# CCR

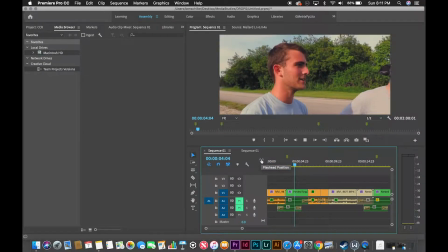(0:00)
Hi, my name is Ben Schiller, and I created a film opening to a story called Drops. The story takes place in the present day, with a group of 4 friends who decide to go camping.
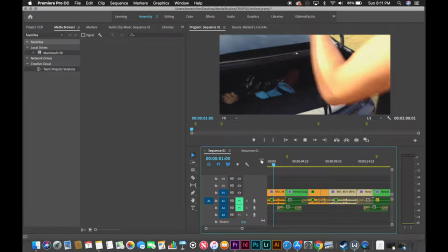(0:08)
When they go camping, they decide to take a mysterious substance, and then everybody loses consciousness.
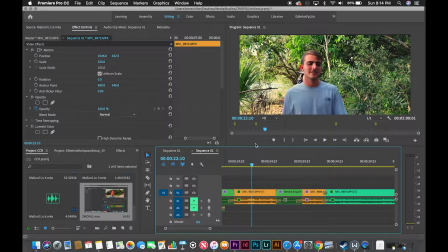(0:14)
When I originally came up with the idea for this film opening, I knew that I wanted it to be a drama film.
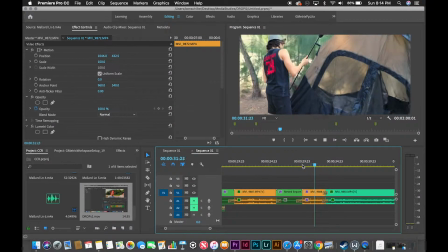(0:19)
My film opening consists of many typical drama conventions,
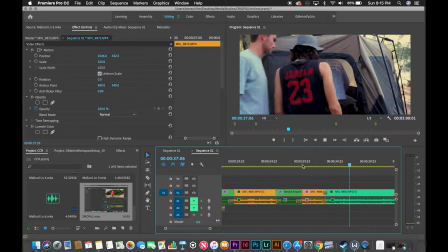(0:22)
including the attention to detail in set design and in terms of the effort that was put into making the film seem as realistic as possible.
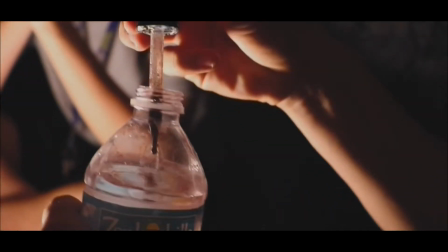(0:30)
For representation, my research showed that the general opinion on teenagers is that they are all about experimenting and trying different things, even drugs.
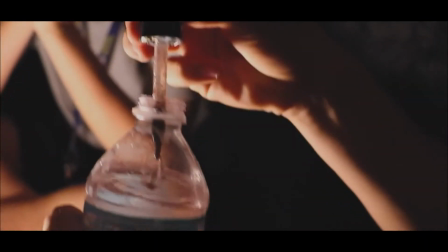(0:38)
I believe that I represented that stereotype accurately throughout my film.
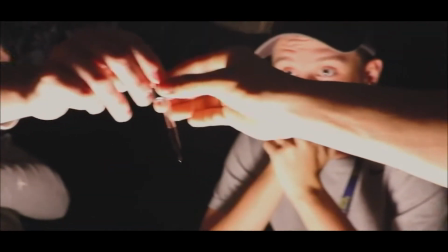(0:42)
Also, just a side note, but the mysterious substance I used was water and purple food coloring.
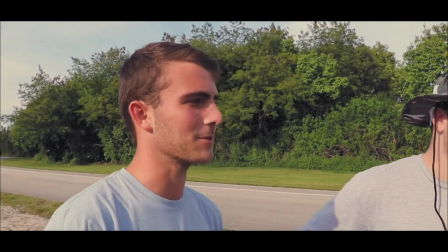(0:48)
Moving on, I believe that my film is very engaging with my audiences. One of the biggest reasons that I credit for this is the pacing of the film.
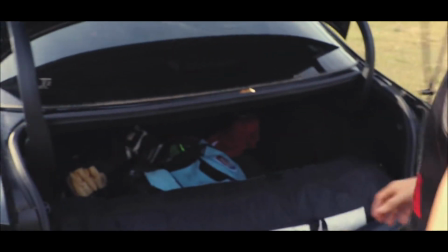(0:56)
During the editing process, I felt that the pace needed to be fast, with rapid cuts that will keep the audience constantly looking for something new.
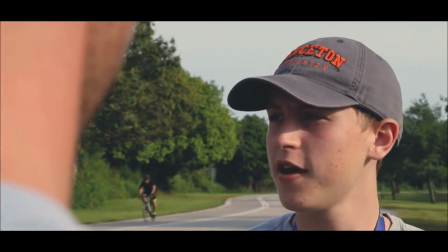(1:03)
I had to prepare before shooting for this fast pace by purposely composing my shots with the actors in intersections of the rule of thirds.
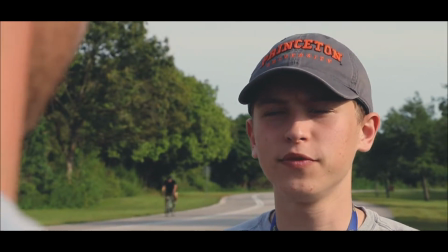(1:11)
By doing this, I was able to not have the audience's eyes going back and forth, which helps the film flow better and look smoother.
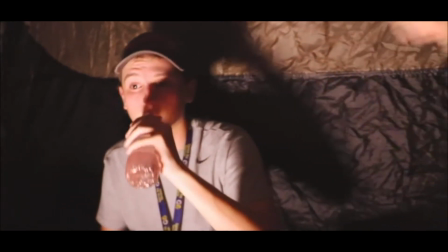(1:20)
Another way that I believe that my film engages with the audience is the plot. During the tent scene, there are 4 kids who are drinking an unknown substance.
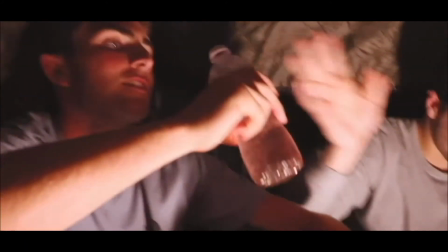(1:28)
I intentionally never said what the substance was, as I wanted to leave it to the audience to decide.
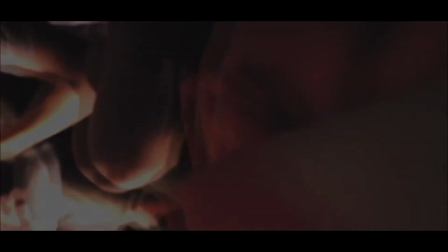(1:34)
I also did this with the ending of the film. It ends with 4 kids passing out and then the title fading in.
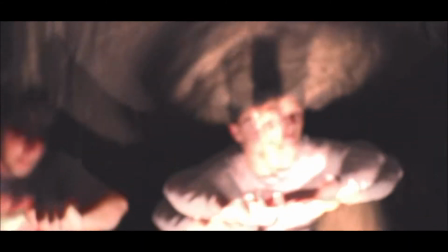(1:39)
I did this because I believe that this set up the rest of the film if it was ever to be made.
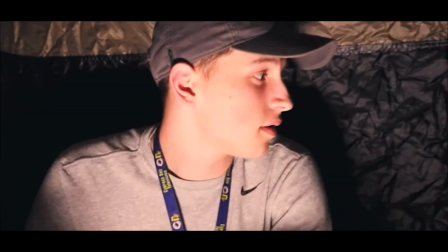(1:45)
Who knows if the kids began hallucinating, or if they died, or if they just fell asleep.
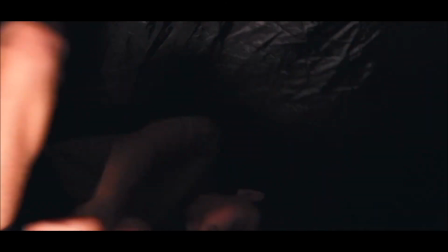(1:51)
It's the element of uncertainty which keeps the audience engaged and curious to know what happens.
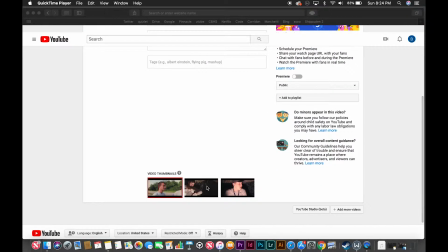(1:56)
To distribute my film, I would probably do it differently than many other drama films.
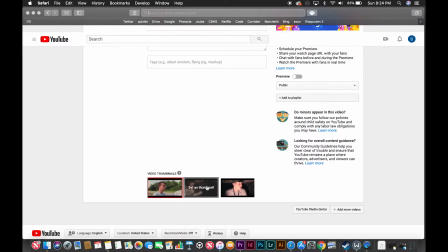(2:01)
Since I don't have the connections nor resources that many major film studios have at their disposal, I would probably try and stick to some cheaper solutions.
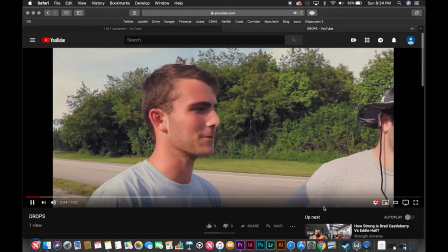(2:10)
I could distribute my film online using websites such as Vimeo and YouTube.
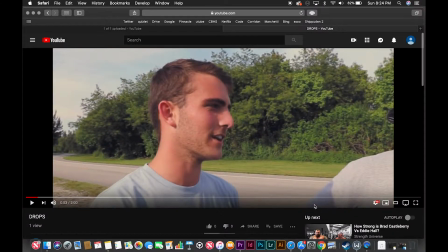(2:14)
I could then promote my film on social media platforms such as Instagram and Twitter.
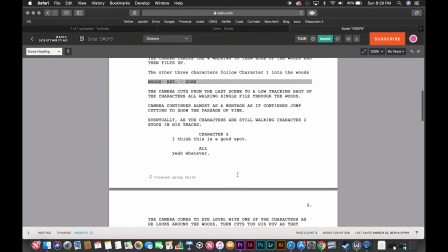(2:20)
Throughout this project, I feel my production skills improved greatly. In the past, I made other short films and projects, but I was always running and gunning.
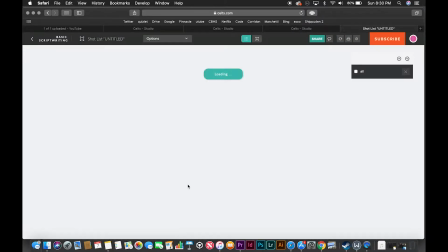(2:28)
By this I mean I would get some friends and a camera and just go make something up on the spot.
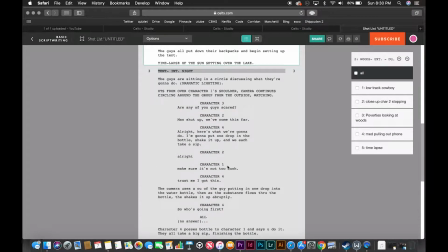(2:33)
For this project, I did everything differently. I meticulously planned out every aspect of the film, including a script,
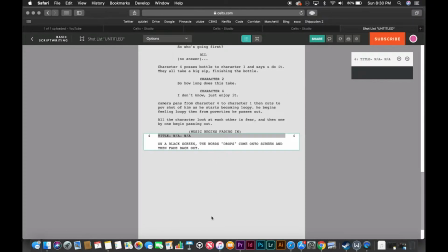(2:40)
shot list, location scouting, and even the general colors that I wanted to illustrate throughout my film.
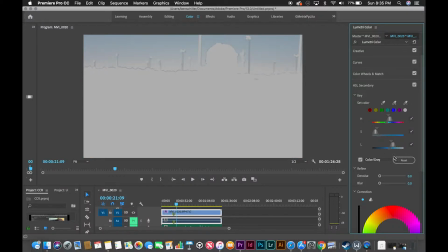(2:46)
My editing and color grading skills also improved throughout this process.
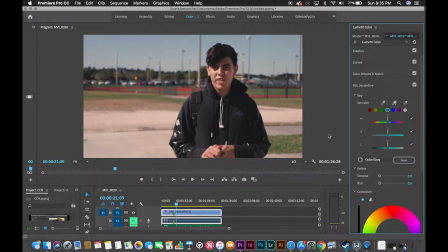(2:50)
I was always a good editor, but through this project, I was able to become even more proficient in Adobe Premiere Pro.
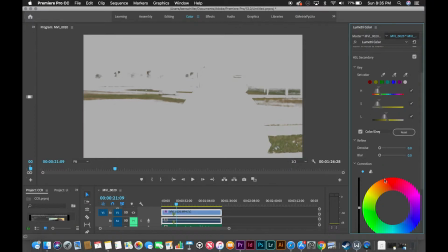(2:56)
For example, before I filmed the first part of my opening, I used some old footage and imported it into Premiere.
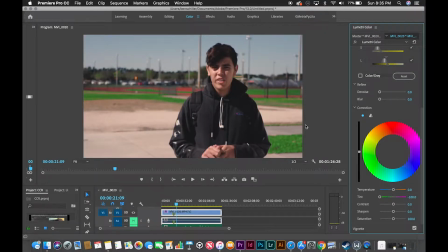(3:03)
I then just spent some time messing around with the color correction options, including basic correction, creative correction, color curves, and HSL secondary correction.
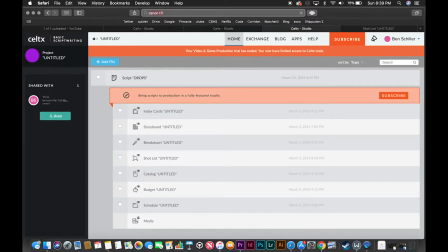(3:12)
One of the most important parts of this project was the technology that made my idea come to life.
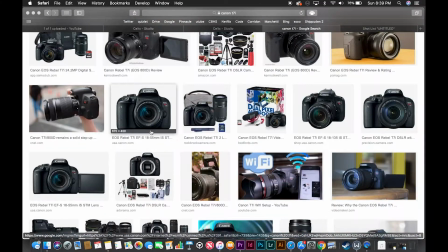(3:17)
I integrated technology throughout every part of my film. While filming, I used a Canon T7i with an 18 to 55mm lens.
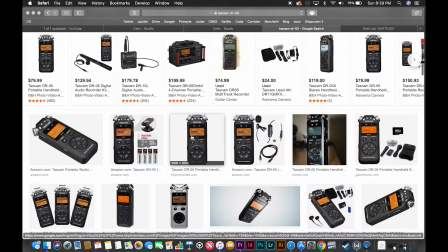(3:26)
I recorded my audio using a handheld microphone that was wired using an XLR cable into a Tascam audio recorder.
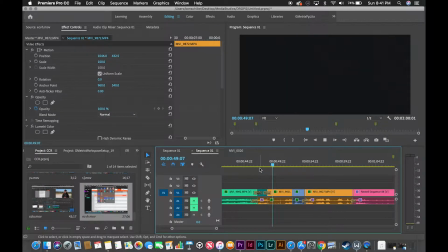(3:33)
Then, to edit my project, I had to use editing software, and specifically chose Adobe Premiere Pro.
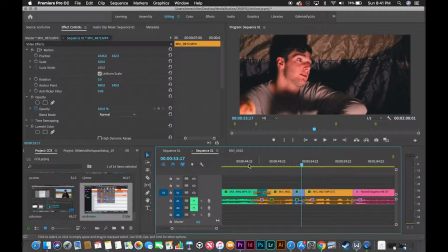(3:40)
Premiere Pro was really important to this project for various reasons.
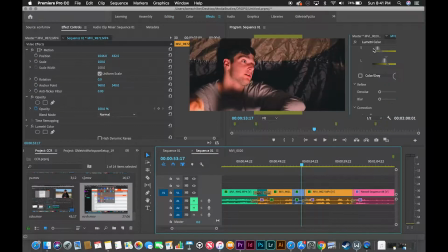(3:43)
It allowed me to edit my project easily and also provided some really useful tools, such as the Warp Stabilizer.
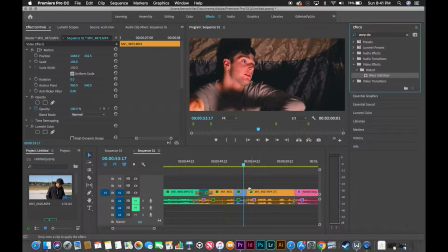(3:49)
The Warp Stabilizer is an Adobe plugin that analyzes a clip and then attempts to stabilize it.
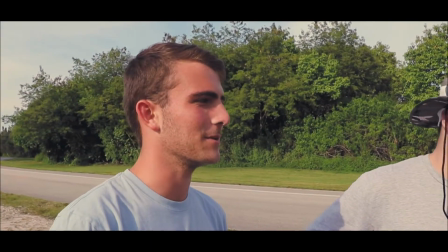(3:55)
In my case, it worked wonders and made my shots hundreds of times better.
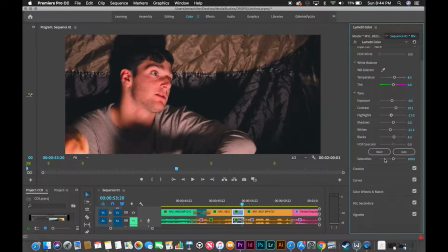(4:00)
My research on color grading also was a significant part of my project.